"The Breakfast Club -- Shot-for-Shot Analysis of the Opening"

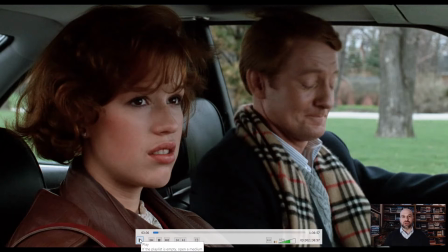[4:06]
She doesn't ever associate with misfits, weirdos, lower class characters, so that's one of her problems.
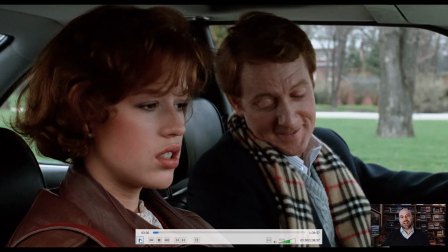[4:12]
Oh, and her dad is going to hand her a gift bag and say, well, it's okay to skip school if you're going to go shopping, which is why she's in detention.
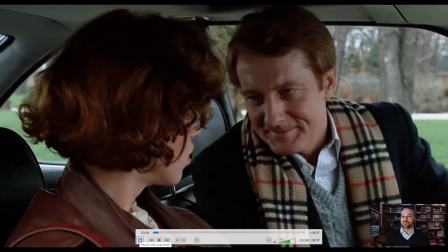[4:21] It's not like I'm a detective or anything. I'll make it up to you. Honey, ditching class.
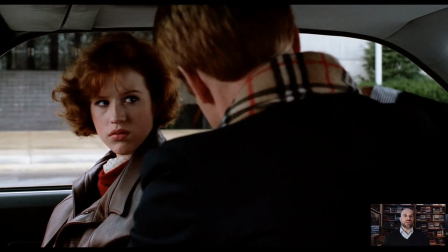[4:27]
Here we see her associated with the school on the left side, looking upset, of course. Throughout this movie, we get exterior shots of the school, and it does look mean and nasty. You don't want to go into it.
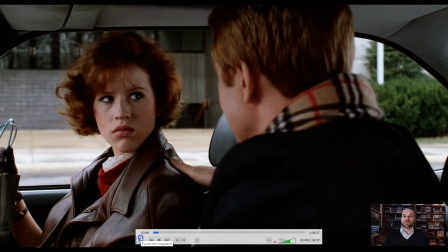[4:37] Has to go shopping doesn't make you a defective. Have a good day.
She doesn't like him.
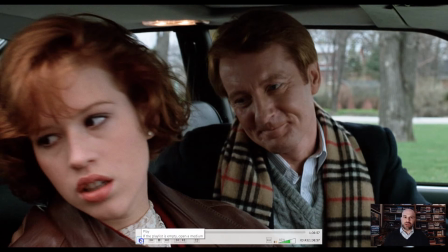[4:45]
He's doting on her. This is one of the relationships between parents and children that aren't going to work out, or that don't work out in this movie. In fact, every single one of these high school students has a problem with their parents, a certain kind of problem. Her problem is her dad dotes on her too much and just hands her money.
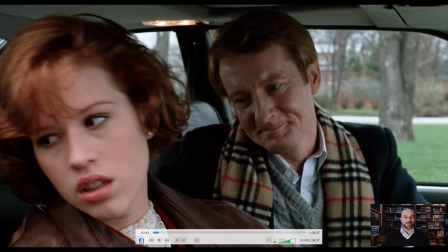[5:01]
For the rest of the characters, we'll see the parents are harsh or hard on them. And there you get an exterior of the school.
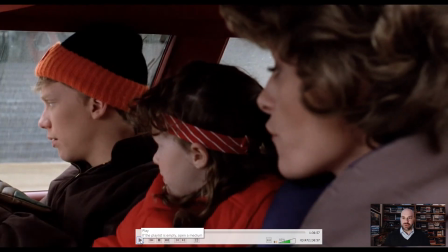[5:08]
And now we get a second character, and he is going to be bunched really tightly on the left-hand side, crammed over there against the window and forced onto, look at his face. His face is laid out on top of the brutal concrete school steps, and he's got two people cramming him, forcing him into detention.
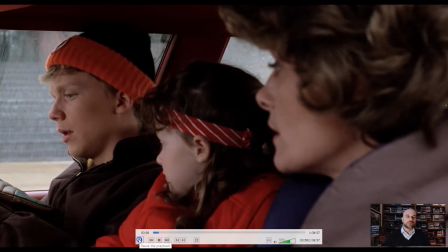[5:28] First time or the last time we do this? Last. Well, get in there and use the time to your advantage.
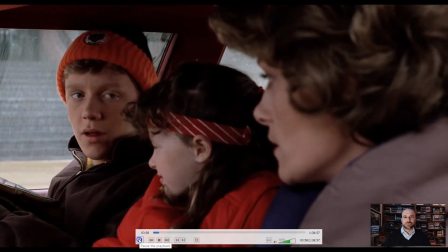[5:34] Mom, we're not supposed to study. We just have to sit there and do nothing. Well, mister, you figure out a way to study.
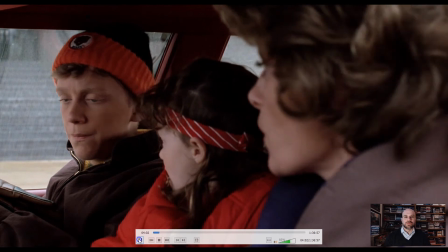[5:42] Well, go!
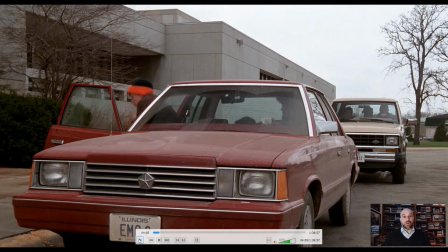[5:46]
So this character is the geek or the nerd, and later in the movie we find out he's here at detention for actually pretty terrible reasons. His mother's harsh on him. She demands that he studies well, and he shouldn't be here as a misfit on Saturday in detention.
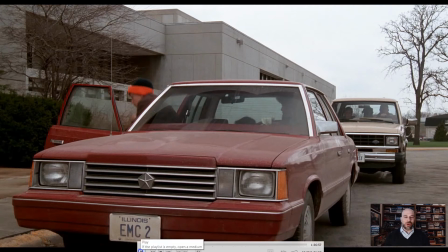[5:59]
Notice the license plate here equals MC squared. We know that he's a nerd. He's going to be the sciencey-like character. So all the associations are here. That this character is a geeky nerd, high IQ, and his parents are forcing him to get great grades. Their car, notice, is not that great. It's sort of a plain old Chrysler sedan.
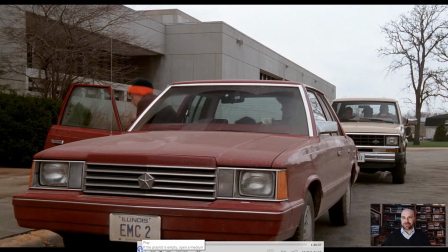[6:18]
I'm sure in the 1980s this is a nice car, but it's nothing compared to the BMW we just saw. So we're going to go down in terms of the social status, the economic status of these characters, and the next one we're going to see is in this truck back here, as you can see in the frame. Notice the character is always going to the left into this brutal school.
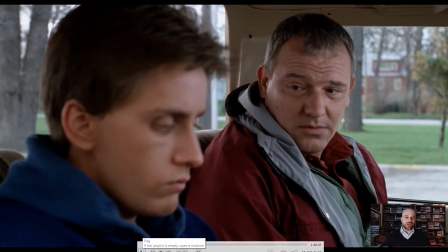[6:40] Hey, I screwed around.
Here's another character. I think you're going to notice that he's an athlete based on his clothing. Once again, we have the parent on the right-hand side associated with nature, park-like atmosphere, and on the left-hand side here out of focus is our high school student, again, crammed over there, forced to go to school on Saturday.
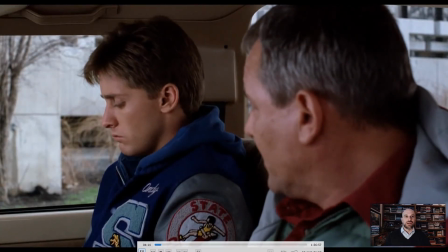[6:59] Guys screw around. There's nothing wrong with that.
There he is, associated with a school over here. Notice his letter jacket. This is what high school students wear in the United States, and specifically athletes.
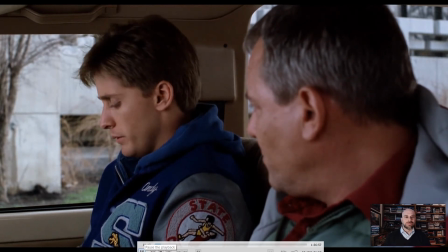[7:10] Except you got caught, sport. Yeah, Mom already rang me, all right? You want to miss a match?
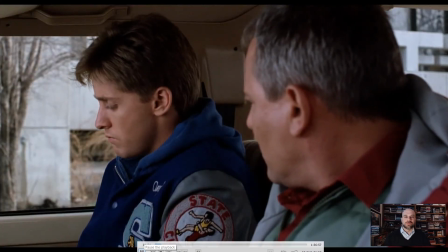[7:15] You want to blow your ride? I know school is going to give a scholarship to a discipline case.
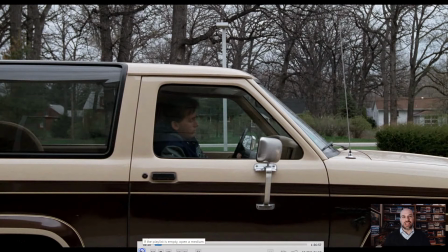[7:23]
We have another parent who's harsh on his child. Now, this shot right here, I absolutely love. I need to take a little bit of a break, though, a pause, and give you some idea of the social status of these characters before I dig into this shot.
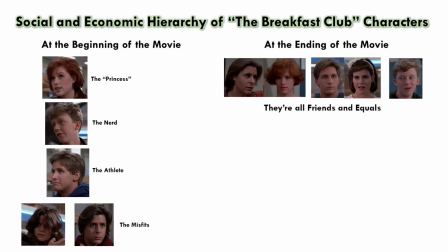[7:38]
At this point in the sequence, we've seen three characters introduced, the top three on the left-hand side. I believe the opening shows us a socio-economic hierarchy that proceeds from the princess figure that we've seen, the red-headed woman, to the nerd figure,
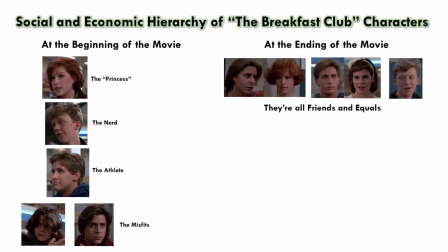[7:50]
to the athlete, and now in this very shot, we're going to see the athlete and the misfits unified together in one single shot where the athlete walks out of the truck and then the two misfits show up at different times. This is important because over the course of the movie, the two female characters have to learn to get along and become friends.
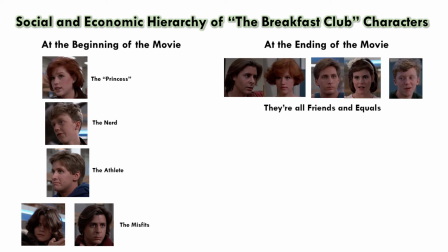[8:06]
The three male characters have to get along and become friends. As well, the male misfit and the princess have to get along and they become lovers.
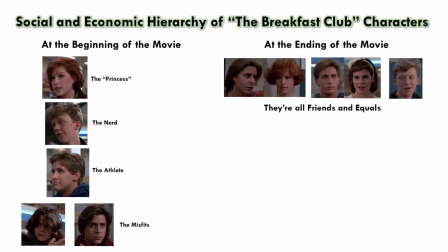[8:14]
The athlete and the female misfit get along and become lovers. And you'll see in this shot some unity between the two male characters played by Emilio Estevez, the athlete, and the male misfit played by Judd Nelson, as well as the lover pair that develops by the end of the movie, the athlete and the female misfit. Well, they unified in the shot I'm going to show you.
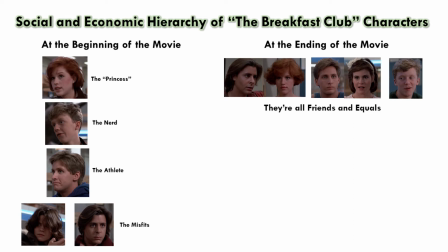[8:33]
The movie works very hard to take this hierarchy, destroy it, and make all of these characters equals by the end of the movie, friends, lovers, and good classmates, and perhaps good citizens.
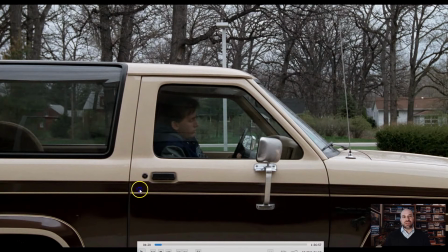[8:45]
Alright, so now let's take a look at this shot where the Emilio Estevez character, the athlete, is going to open this door of the truck,
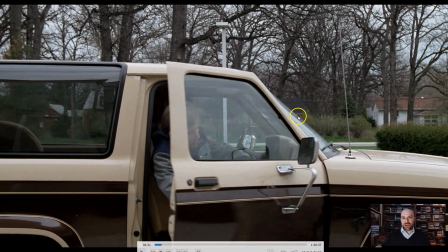[8:52]
get out, and right over here, you're barely seeing him, is another character. Now take a look at this.
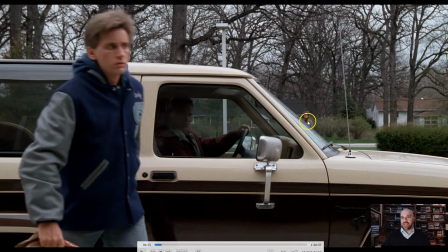[8:59]
The Emilio Estevez character is walking into school right as the Judd Nelson character, the misfit, is walking into the frame. These two are males. They're kind of sort of alpha males in this detention setting, and they're going to vie for the top male spot throughout a lot of this movie.
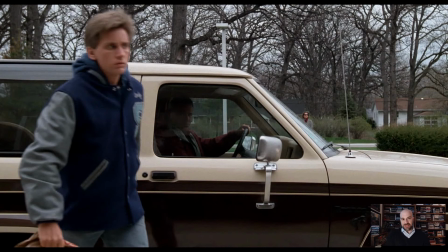[9:16]
What's going to happen as this movie proceeds is these two males are going to have to become friends. Right now they're enemies or they're indifferent to each other, and the movie's going to have to sort out the fact that they need to become equals. They need to establish that the turf and the library, the detention center, is both theirs, and that they're both equally valid human characters.
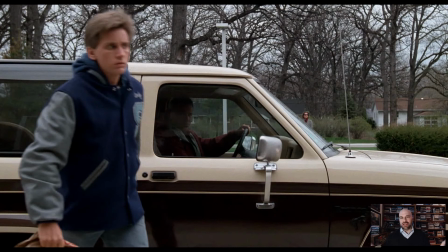[9:35]
Right here in the shot, you get a little tiny hint. These two are going to come together, I think because they're placed right almost next to each other as this shot goes along.
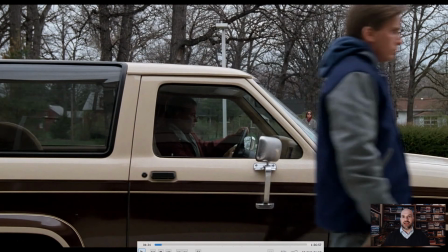[9:44]
Watch this. Right there, you see one pass across the other. Now, it might be a sign of dominance that the Emilio Estevez athlete character is much larger now than the Judd Nelson character. I also think it's implying a unity between them because they're both in this same shot.
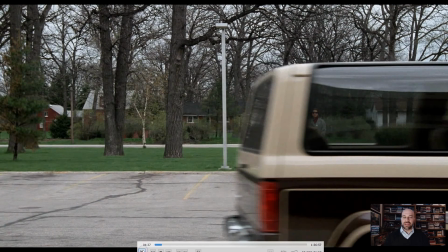[9:59]
We're going to see the truck drive off. And this is one of my favorite character introductions ever.
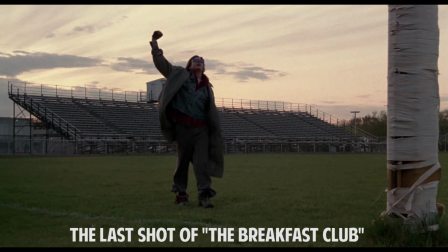[10:06]
The Judd Nelson character has a great ending. The last shot of this movie is famous for a lot of reasons.
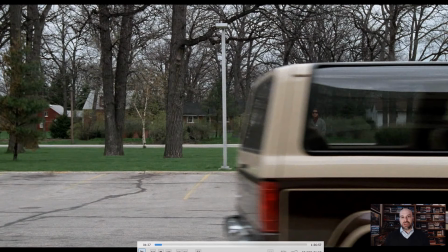[10:12]
But the opening, the first shot that he appears in, is also equally, I think it's great. Watch this.
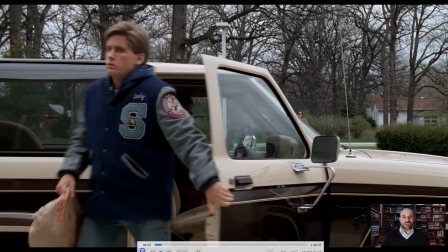[10:22]
I'm going to go back. This is just a wonderful sequence. What does this imply about our character here of the misfit?
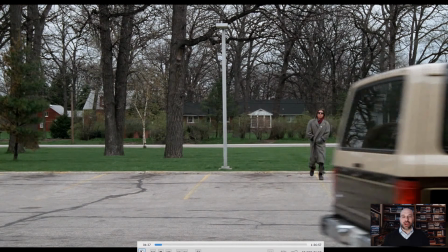[10:34]
First of all, he has no parents. The teenager-parent relationship is non-existent for this misfit character right here. Second, he's wearing some kind of long trench coat with his hands inside. He looks a little sketchy, a little suspicious, doesn't he?
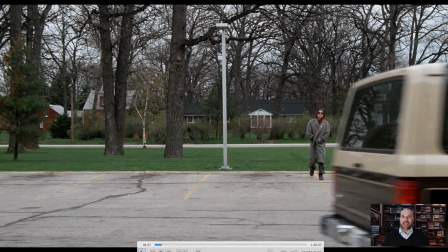[10:48]
It's different from the clothing of the other characters who are wearing more normal high school garb. Third, he's wearing sunglasses during a cloudy day. That adds an aura of mystery. Fourth, he's walking here instead of being driven here. Maybe his family doesn't own a car even. He might be the lowest character in terms of social class so far.
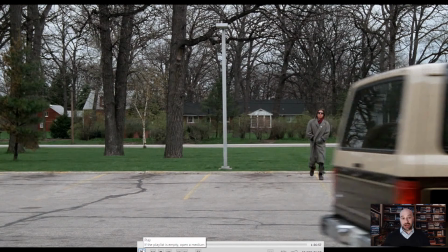[11:05]
Last, he's tough or he doesn't care. Watch this. Oops.
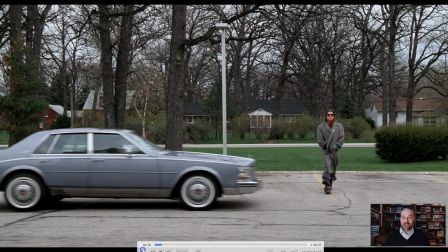[11:11]
You're going to notice the actor Judd Nelson takes a little bit of a sidestep here, but doesn't flinch as this car comes up and hits the brakes really hard. I love this because is he nonchalant? Maybe he doesn't care about his life. Maybe he's so oblivious to things around him he doesn't pay attention.
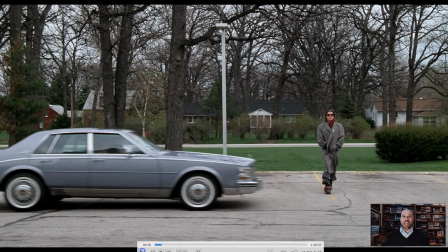[11:26]
There's all kinds of wonderful ambiguous character suggestions here that show up, and this particular shot fleshes out all the ambiguities, or many of them, of this character. It's so wonderful. I love this to death. Here comes the car.
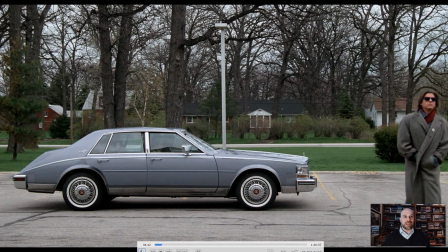[11:43]
And as the Judd Nelson character is walking out of the frame on the right, we're going to get the fifth high schooler coming out of the car here. And we also notice the parent-child relationship between her and presumably her parents, maybe somebody else, mysterious people in the window, two of them. We're not sure who. We'd have to guess.
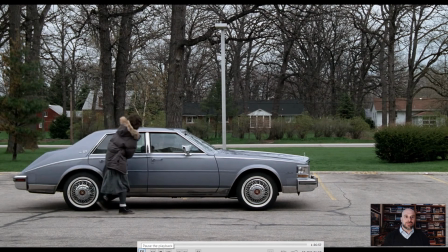[12:03]
Here she gets out of the car, looks at them, goes up to the window, and maybe she's trying to say goodbye. Maybe it's a longing look, but look, they drive away.
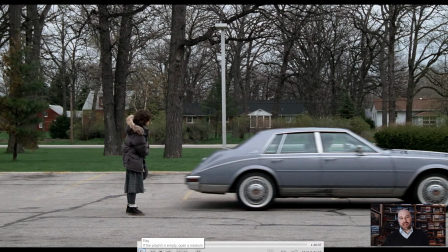[12:13]
So unlike the first three characters in this scene, where they had a little bit of a dialogue with their parents, she has no dialogue.